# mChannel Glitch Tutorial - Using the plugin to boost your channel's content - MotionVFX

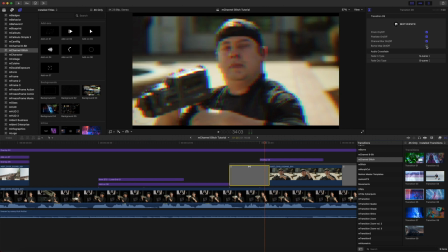411s
pixelation channel blur and a bump map and then we go straight
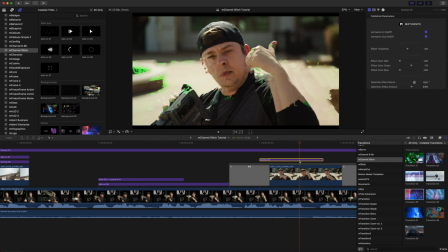416s
into overlay number five which again very easy we have our animations in and out we have the threshold which is going to increase the amount of this effect and then we can make changes to the different colors as well as our
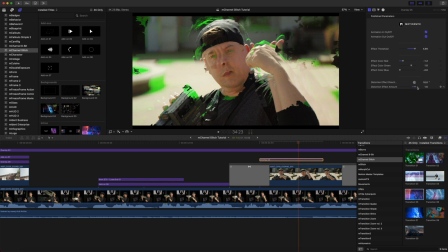434s
distortion direction and the effect amount as
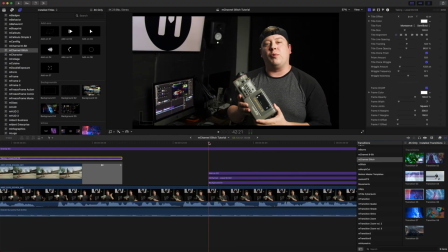439s
we push down then you can see we've got a few different layers going on what's great about this plugin
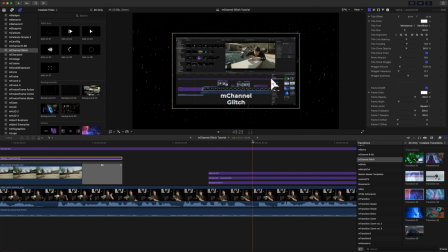445s
is everything works pretty cohesively together so as you can see we have add-on number three which is going to be our arrow here and I wanted to just have that arrow moving around showing that we are going to be doing a tutorial so again
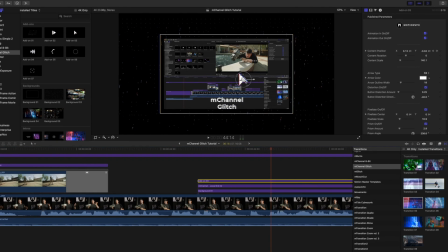462s
I just took my on-screen control and set a keyframe at my content position
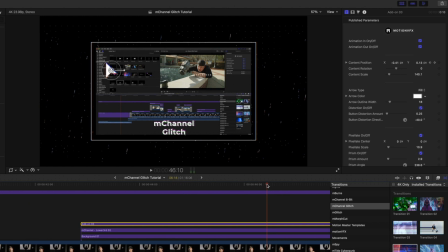467s
and changed the position as we move down the timeline and those keyframes are happening along with our animations etc we then have our m channel glitch lower third number two I really
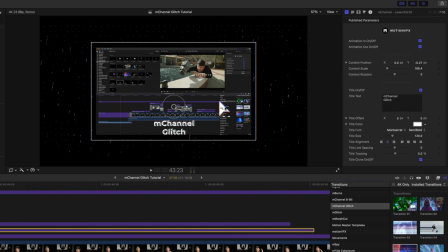484s
like this one it's a ton of fun as mentioned earlier we have all of our parameters but on this one I decided to turn our subtitle off just because I really like the framing that we have here by just talking about m channel glitch and then my voice is explaining that this will be a tutorial.
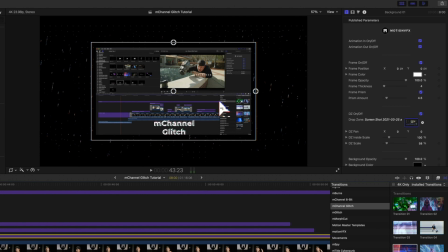505s
And then finally our background which is really so much fun. This is background number one and you've got a lot of goodies in here.
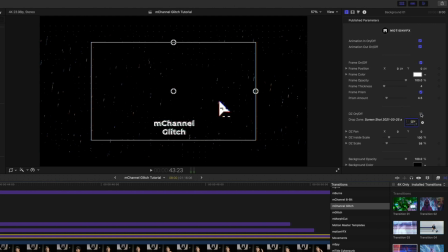514s
You have a drop zone on and off option so if you wanted to only display some sort of text here you would just turn that off and then utilize one of your lower thirds to play some text in the center.
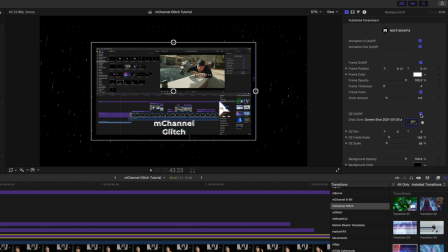527s
I wanted to show a bit of our tutorial. So I used just a simple screenshot in our drop zone. You can make these simple changes to your drop zone scale and panning. You also have these on-screen controls, which are pretty wonderful.
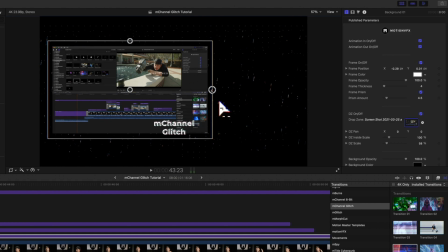544s
So if you wanted to slide this over, maybe make this a little bit tighter on our frame here, and then let's very quickly move the M channel over and bring that up.
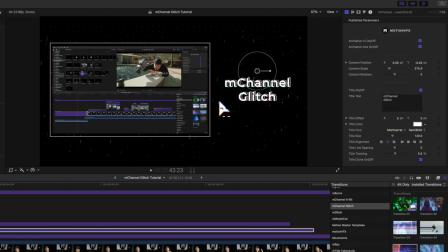559s
You can see how quickly we were able to do that and I'm going to reset my parameters here on
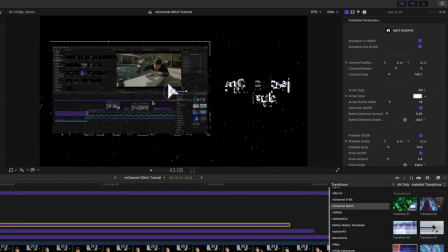566s
my arrow and let's move down we have our arrow coming in here so we're going to set a keyframe on our position we will push down just a bit why don't we bring our arrow over
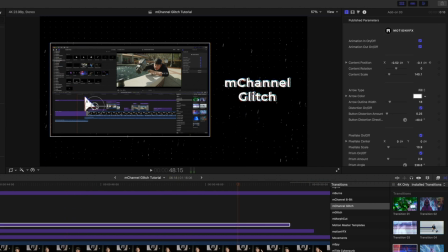582s
come down a bit more bring our arrow down to our timeline and a bit more right as it's going to fade out it is moving back to the center and we can see how quickly and easily that was done
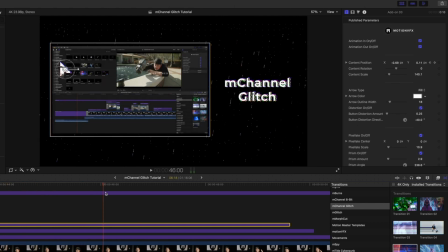599s
real time to make those modifications and that is what is just so
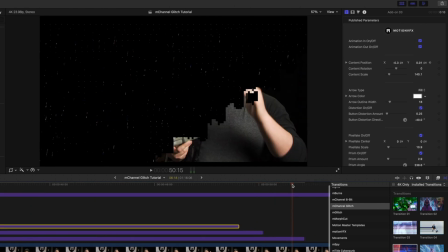605s
fantastic about M Channel Glitch and honestly about anything that Motion VFX does
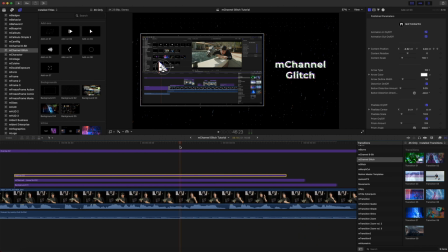611s
is the idea that everything is going to work cohesively together so it has a look and feel but you can use all of these different elements on different parts of your video to give something fresh and new each and every time.